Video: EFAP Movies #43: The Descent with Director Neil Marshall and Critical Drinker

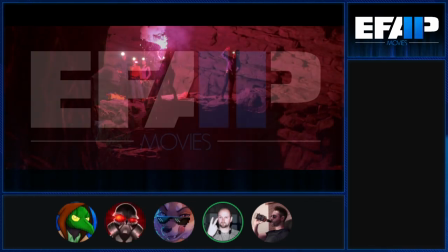1932s
um and then he says by the way don't wander off because there's like a thousand foot drop about you know 50 feet over there this is like a
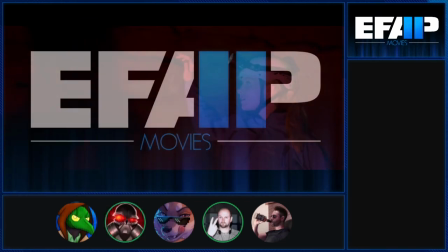1939s
bunch of school kids like you'd never be allowed to do that today yeah but we were all like we're not going anywhere thank you very
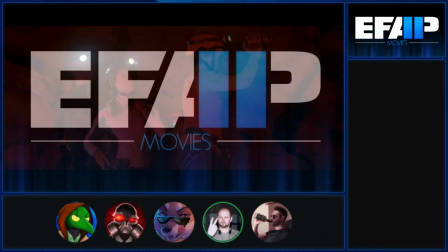1946s
much yeah it really stuck in my mind this notion of pitch black and how to utilize this for this film so i said like i've seen movies set
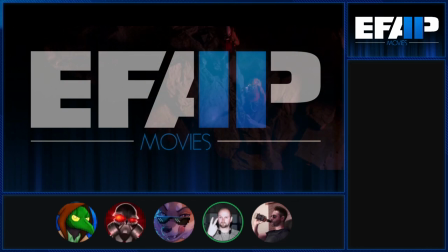1953s
in caves before and they always have like random shafts of light poking out of nowhere or they have some glow that just lights everything i want to somehow do this whereby only light sources that we have in the cave are what they take with them and it could be a lighter it could be a torch it could be a flare could be snap lights it could be whatever it is but anything else should be pitch black we
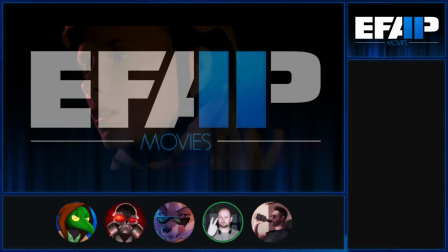1972s
really stuck with that as much as we could trying to make sure that we established light sources for each scene.
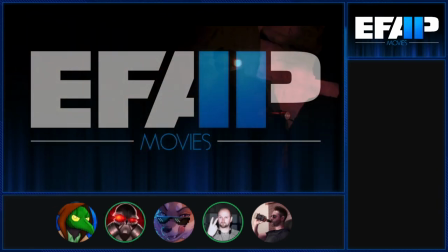1976s
I think there's only one that we kind of cheated a little bit on, but that's lit wrong. I have to say, I really appreciate the sensibility, because a lot of films don't care.
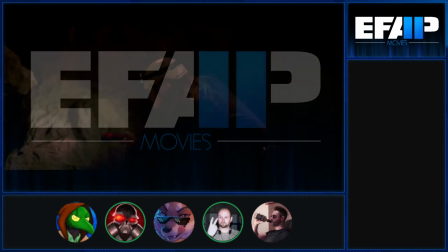1984s
They're just like, eh, we'll light the whole place up, it's fine. If they only have a match. Make it look pretty. It really accentuates the horror, doesn't it?
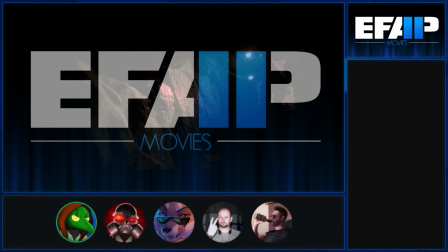1991s
Because dark is dark and it can get really dark in this film. Like, I mean, look at this scene.
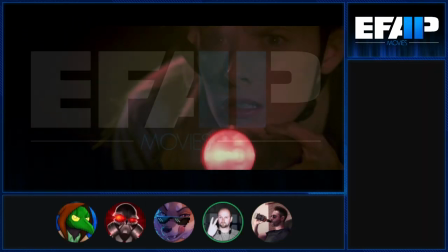1996s
Like, look at this shot. Yeah. And it's just literally like, the only light is what's coming off her torch.
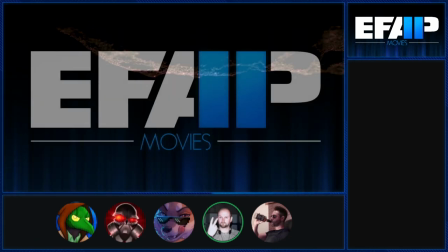2001s
It's bouncing off rocks or water or whatever, and that's great.
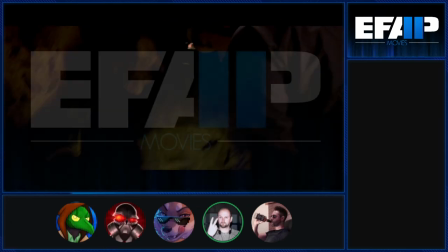2005s
And the great thing about using the sets over again is that the actors, like, rarely shone their lights in exactly the same place every time.
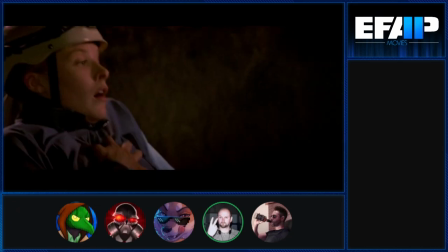2011s
So the fact that you're standing in the same set as the previous scene, you just have no idea.
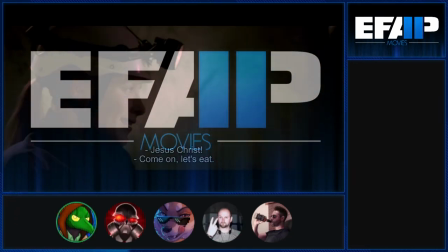2015s
Well, yeah, not only does it look really great, but it also just, it ties into what we're talking about, right?
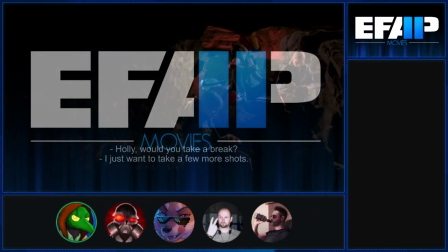2020s
All of the little tricks to essentially get as much out of what you had as possible. Like, what better way to reuse sets than to have them be dimly lit?
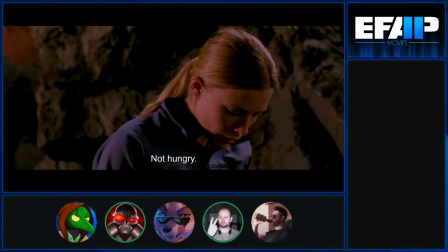2027s
Yeah, absolutely. It enabled us to cheat quite a lot. Did you find yourself having to hold back a bit on wanting to drop crawler clues?
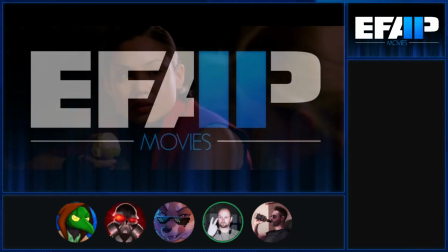2037s
Or did you put in as many as you were actually wanting to do from the get-go? I think everything was in there that I wanted, and it was just a little hint here, a little hint there.
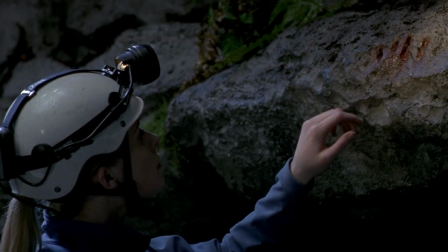2045s
She found bloody fingerprints on there. I don't even know what that means.
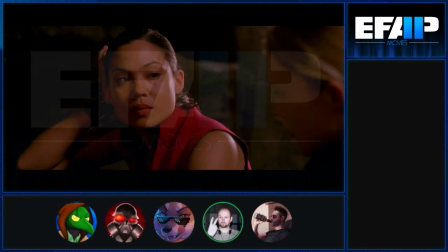2050s
You put this idea in, oh, bloody fingerprints, what does that mean? Was that a crawler that made those marks, or was it a previous victim or something like that?
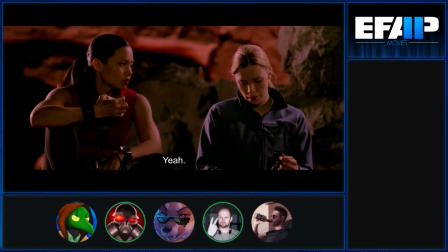2058s
What is that? Nothing good. Nothing good, yeah. It's certainly nothing that we chose to explain beyond that.
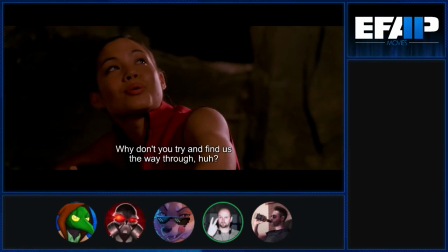2065s
And I think it's nice to not explain everything all the time. Let the viewer figure things out as they go along.
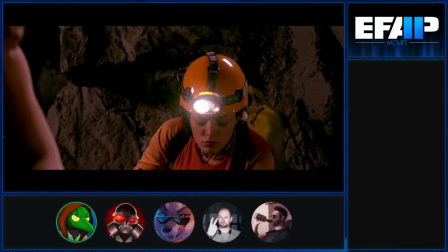2071s
You know, give them credit as a viewer that they can piece things together and sort of speculate on their own terms.
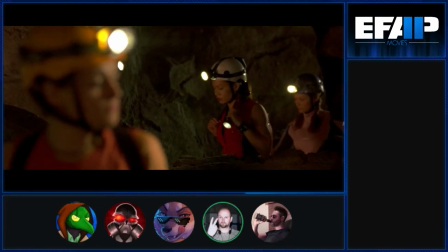2076s
Yeah, absolutely. The real crawler appearance doesn't happen until like 45 minutes from the end of the film or 40 minutes from the end of the film.
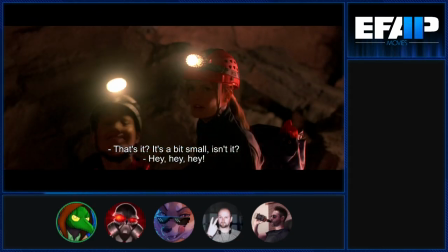2083s
Yeah, there is a long build-up to it. It's a remarkable amount of restraint, I would say, to hold off for that long,
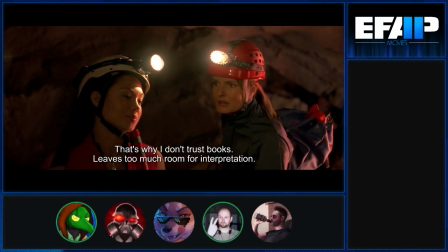2088s
but I think that was a really beneficial choice because you just get all of these little clues and a lot of time where things are normal,
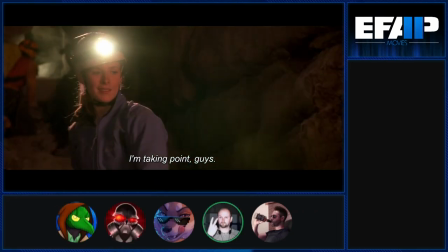2094s
you know, relatively speaking. It accentuates the horror of that. Relatively normal, but it's also just trying to establish that the cave itself is bloody dangerous and unpleasant.
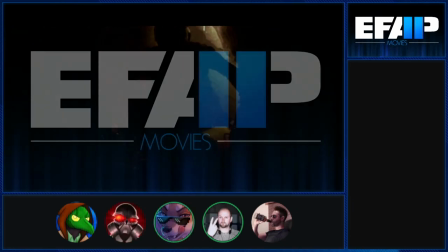2103s
Oh, yeah. Before we start distracting the audience. Yeah.
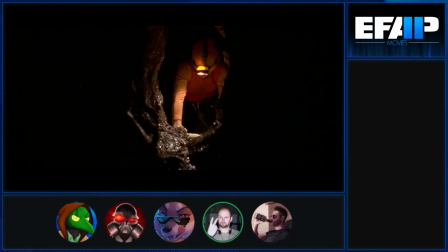2107s
So that cave there that she just crawled into was quite specifically designed, it's talked about on the making of, but it was specifically designed to look like a vagina.
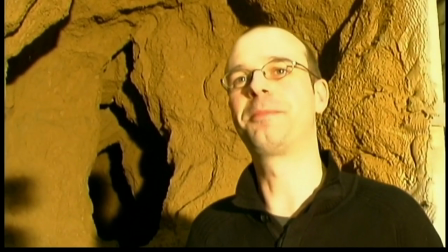2116s
Plenty of slime as well. Yeah, the slime as well. There was a notion, and it's certainly been discussed in many different things, but it was somebody,
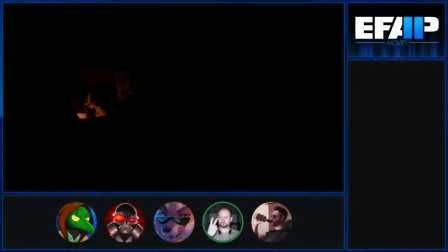2123s
it was actually Emma Cleefby, who played Megan in Dog Soldiers, who read the script, and she said this cave thing,
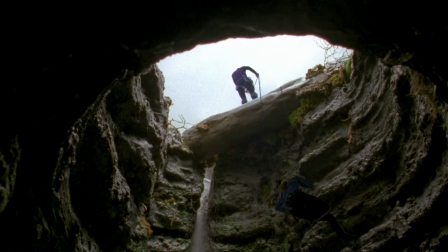2128s
it's basically like a journey through a female body. You have all that, you go into the mouth and down the throat and all this kind of stuff, and there's the concept of rebirth at the end.
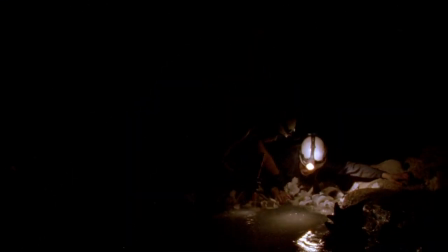2137s
There's a stomach cave, which is all full of dead animals.